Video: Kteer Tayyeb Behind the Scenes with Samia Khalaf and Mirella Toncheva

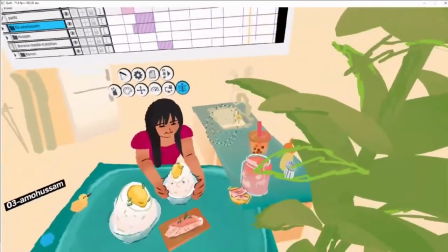And then the other thing is, like, the foods, when I was constructing them,
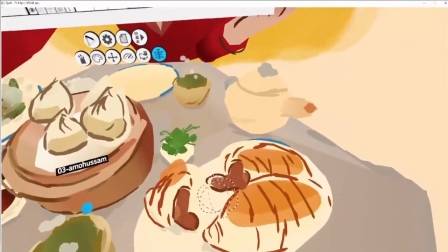they would also be a combination of definitely watercolour and then strokes around it. So actually, I can show you this one.
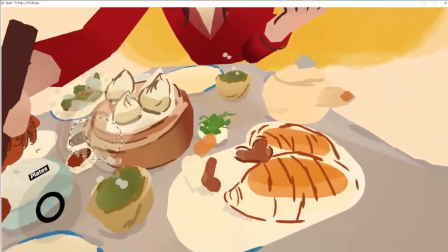So originally, this is the P&G.
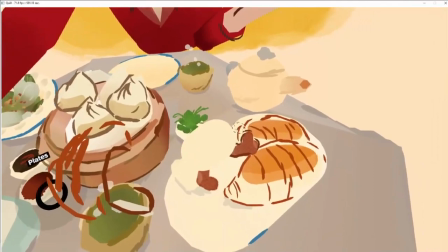And then I added this in the back just to give it a little bit more fill.
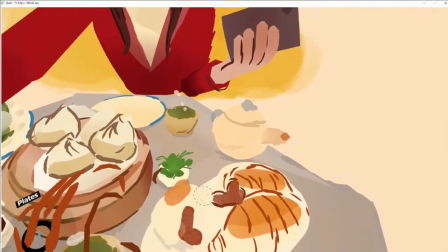I could have painted it, but I wanted to add pull strokes to make it more 3D.
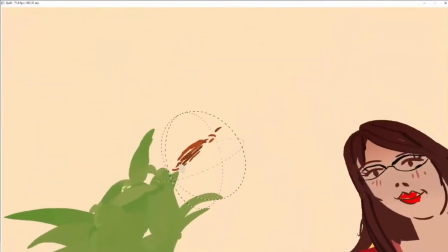And then when adding these strokes, they are somewhat dimensional, not 100%.
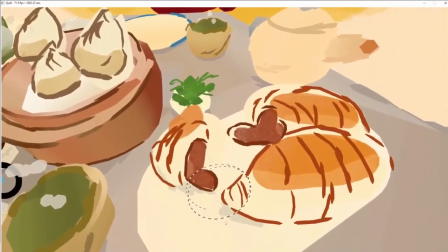Because if I push it too much, then it won't fit the style. Like it will just break. But when you look at it from this direction, it looks like it's dimensional.
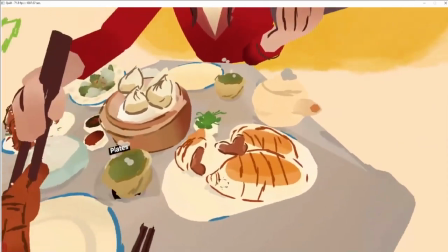And then you look at here.
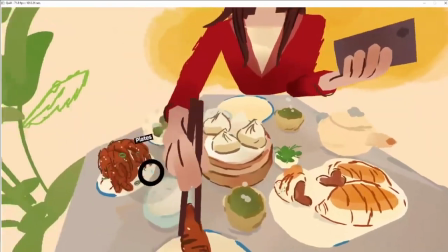Actually, there's nothing here that's like an eye trick. same with the chicken feet let me remove all the cool stuff so you can see
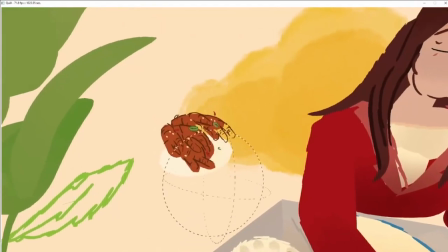so this is the PNG that's so interesting I could have just put this and this could have worked but adding
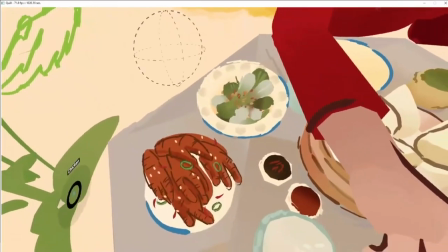the watercolor to it just feels like it adds so much
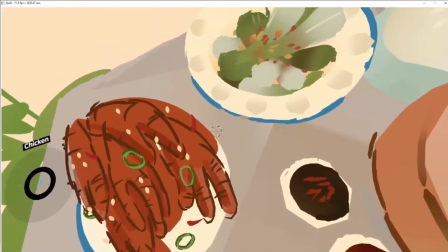to the texture and I wasn't necessarily adding like full strokes everywhere just in some areas to like push it 3D
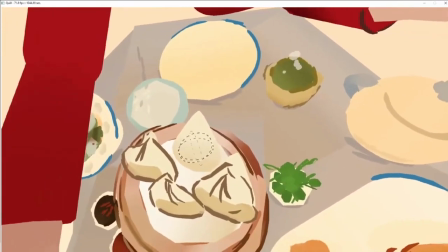similar with these so like even this was like fully i didn't even have a damn deal
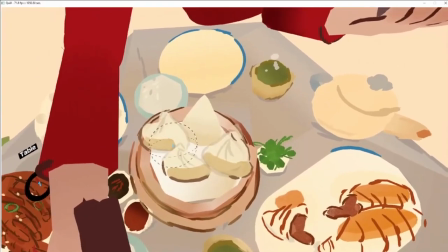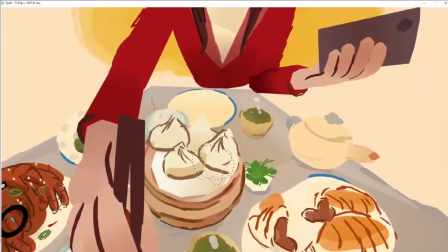yeah i remember it was like a little a little bit of a balancing act uh towards the end when we were kind of reviewing scenes together and we were looking at the food
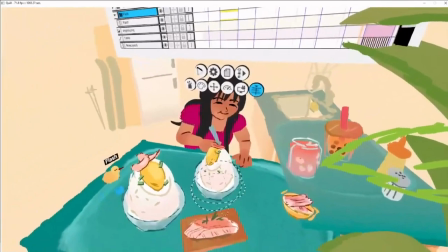specifically and um we were trying to like be really careful about um what looked dimensional what looked too flat and
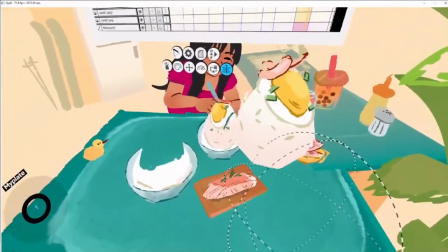I remember, yeah, it was a real process and there was a little bit of back and forth.
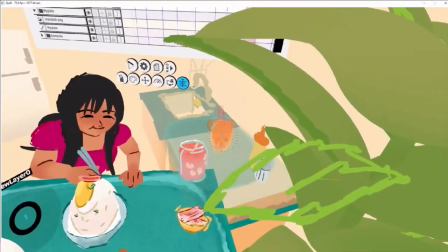Was it like tricky for you to kind of get that balance?
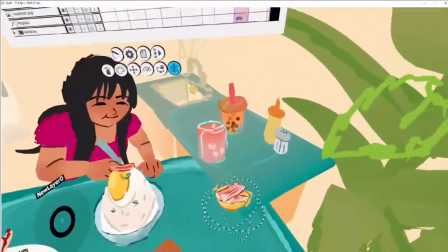The beginning, yeah, because I was trying to figure out like how far should I go with PNGs before I put them in quilt and do quilt strokes.
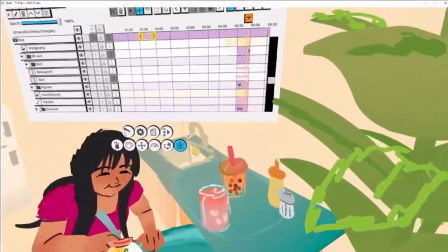It's kind of like the opposite where I was working. I think I was doing way more visual development outside of quilt.
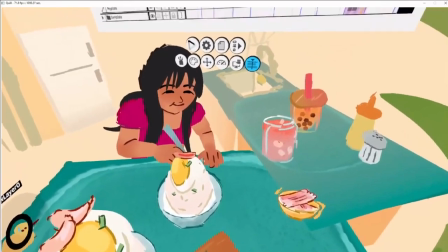But then I realized that I could totally use this to my advantage. Originally, this whole thing besides the egg was actually too deep,
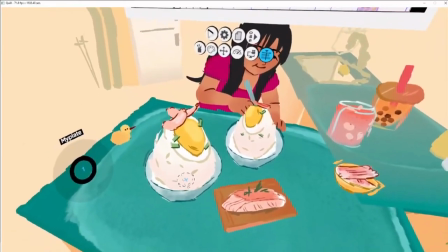but then I realized making the rice in cool makes this look even better instead of a flat image.
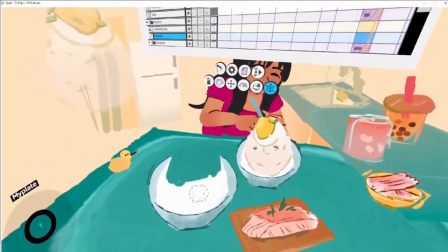You can see here, I kind of erased quickly. I'm like, okay cool. That's funny. Wow.
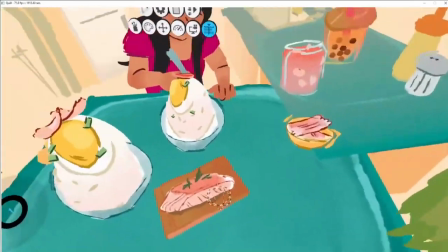I love the rice balls from the side. Sorry? Oh yeah, this side. Yeah. Yes.
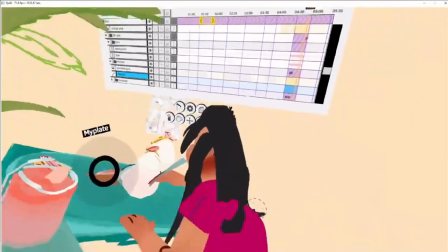you really did a good job in terms of like you know melting those two
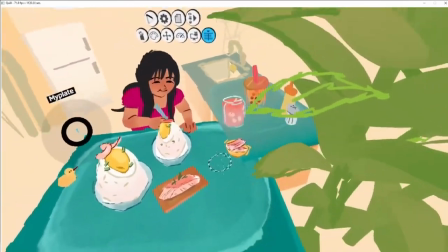two elements together because like when you take it away it's funny what's
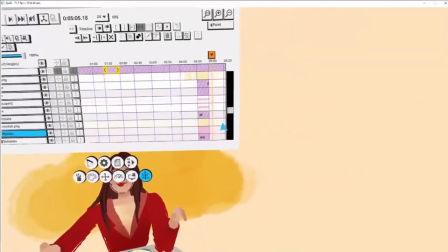left over as png you know you would never expect to see what you see it's
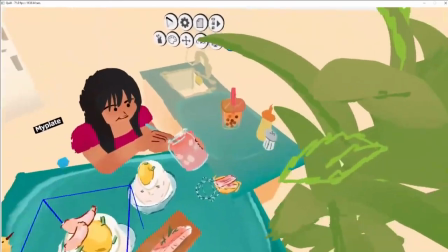really cool um but like other food elements was like 100
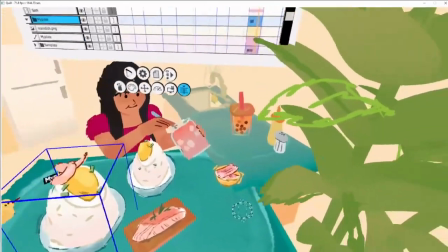png like this one and it didn't really matter because it wasn't like what i wanted you to focus on i wanted you to look here and it
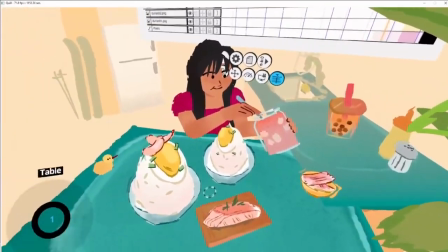felt like the ones where i combined png and cool was the more attention grabber because it had more details but this is on the side and
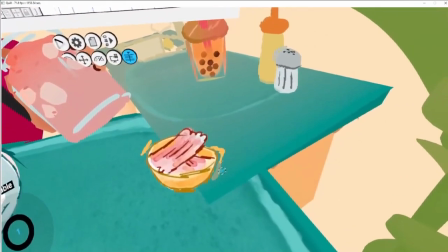if you look at it it has like a few cool strokes but only to like my
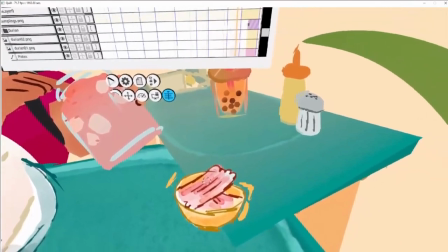sketchy style but not necessarily to add to the volume yeah
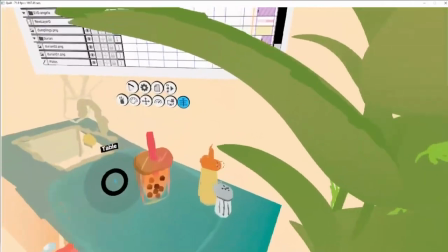and then i had other things where it was fully quill so it'd be like this
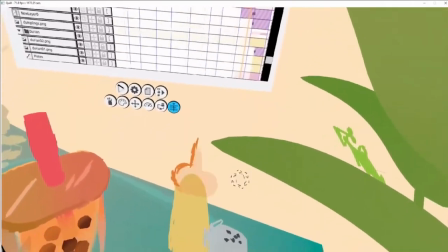but then i added these strokes on the side too if
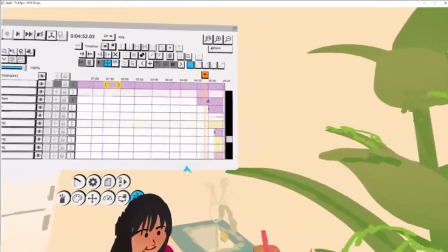you look at it from here it looks like sketchy it's funny it's almost the the opposite of what they used to do uh the old tom and jerry
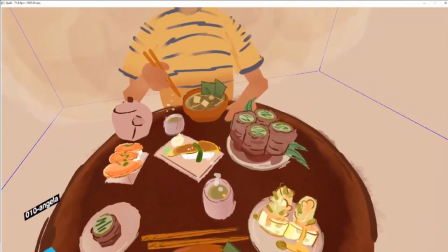episodes where you know that the flat colors are what's going to be animated the detail is where what's not going to move i always used
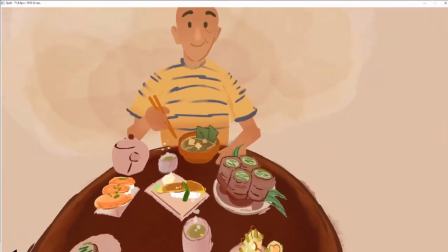to look for those yeah yeah i know exactly what you're talking about yeah what's gonna move you're like i know that exactly it's like you're trying to trick me i can tell
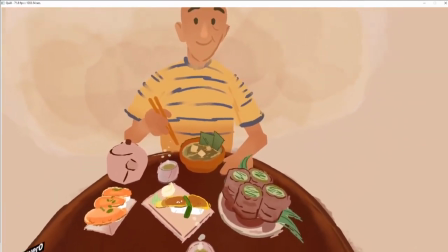yeah i guess i'm doing it on purpose it's like i want you to know this is gonna move not hiding similar
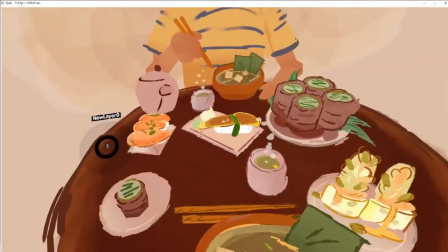with these like um if you look at it hopefully it looks coherent
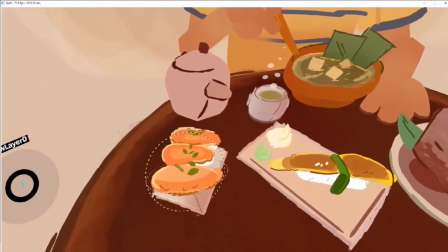but if i take out the twill not the table it's
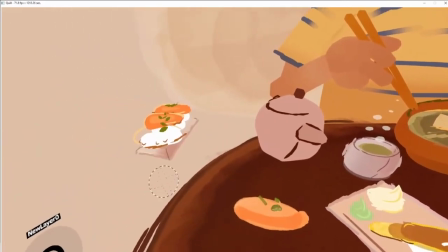just this png oh wow everything is actually cool but because
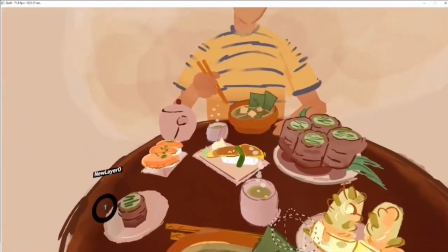you are sitting here and you're seeing it from this view you can't really tell you're like is this cool
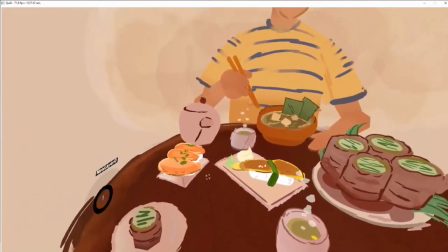or is it watercolor unless you really stare at it but it's a moving so it doesn't matter similar
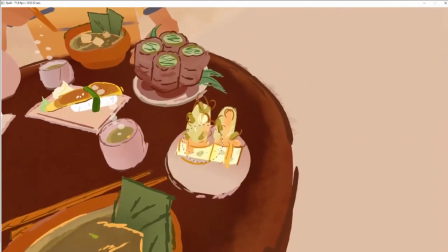with these super cool so this was the tutorial
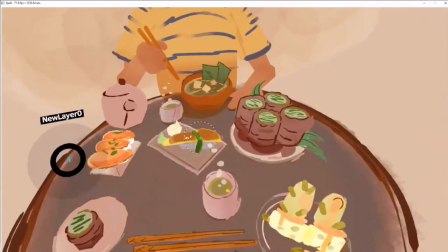i think this one too has a lot oh yeah this missed the so
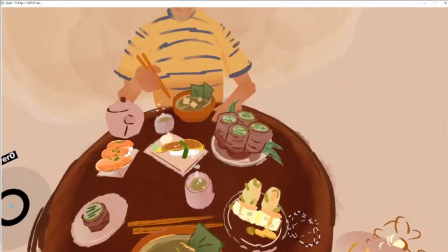do you know how many pngs you use them amount the number i have no idea it's a lot a lot.
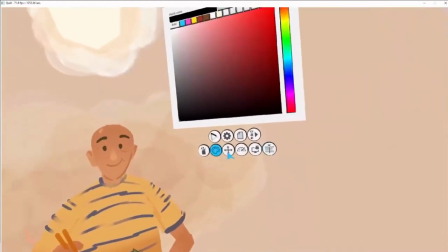Is there a way to find out? If you have them all on a desktop in a folder, probably.
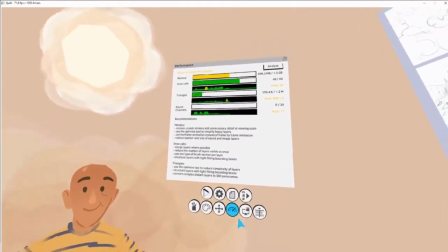Oh yeah, I'll count them later. Yeah, you should put it in the chat.
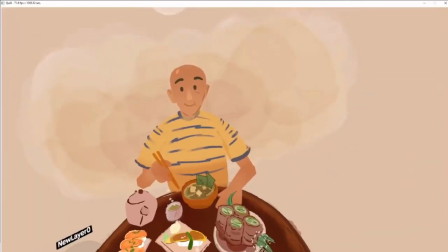I wonder if it's like over a hundred. Yeah, probably. Let me remove all the cool stuff.
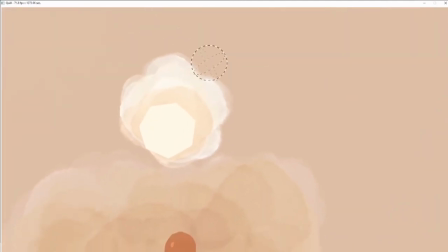These are also PNGs. One, two here, it's rotating slowly. And then this is PNG.
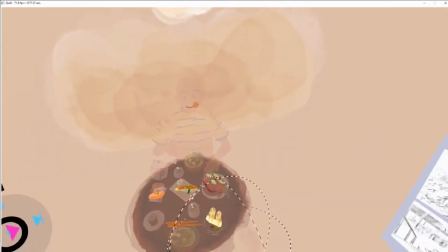And if I remove this,
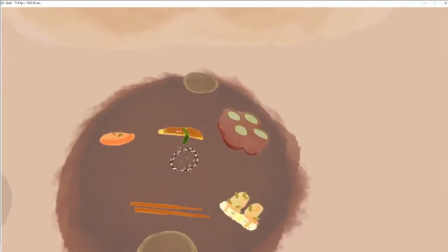so this is all the pngs in this it's so cool yeah magic so it still looks fine with
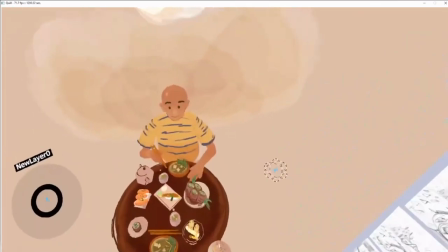quill but i wanted my style to be in there put pngs in there it's a beautiful fusion of styles i love it
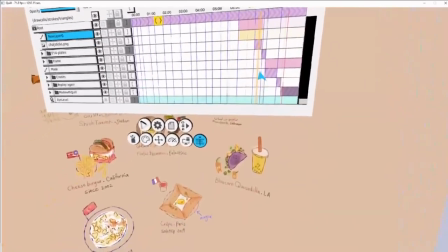thank you um and then oh yeah this is also another good example of mixing
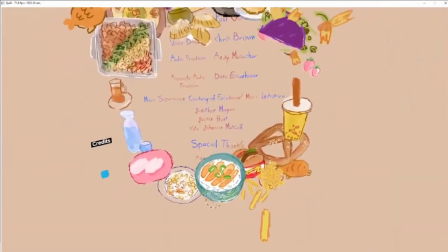pngs and people is that I drew this originally and
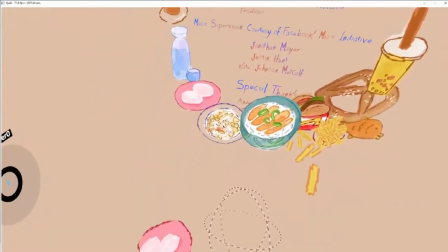then and then it looked good but then adding some like 3d elements
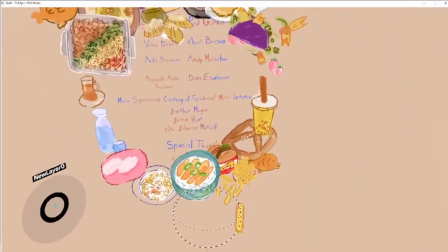definitely helped yeah this is especially when you're in vr right like because right now when you're
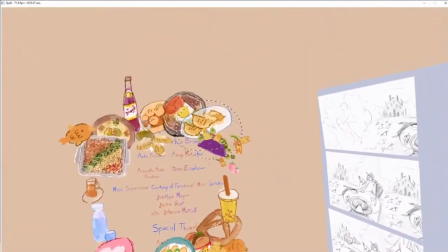showing it it looks almost the same when you take it away you know but in vr you you really see the
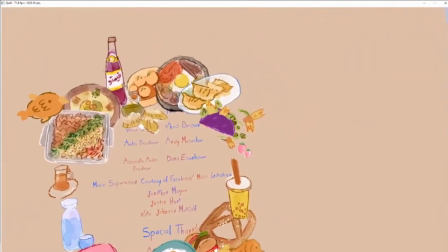volume right so I was thinking of those do you guys know these like greeting cards where it's like a pop-up,
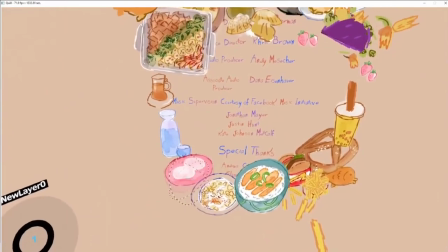like cut-out pop-up. Yeah, yeah, yeah. When you remove the cut-out, there is a drawing underneath it, but there's also the, like, the cut-out.
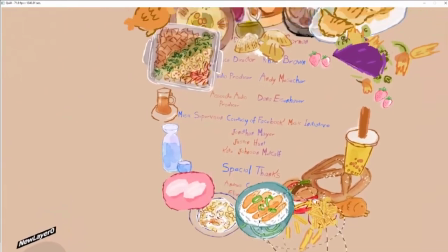So that, like, felt like it was adding. Yeah, like this one. I actually forgot this one's cool.
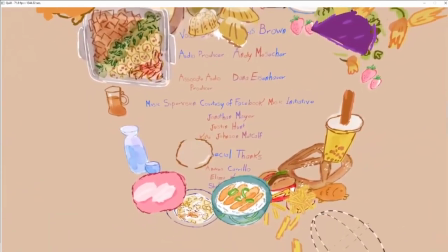That's cool.
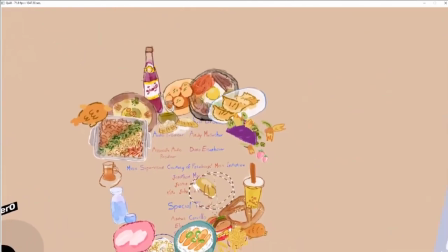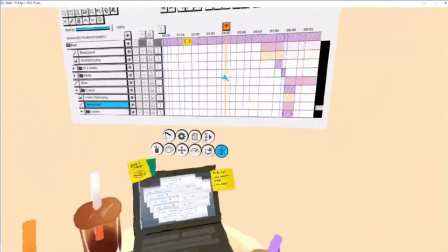Yeah, I think this is pretty much it for the construction. I guess I can talk quickly about the backgrounds.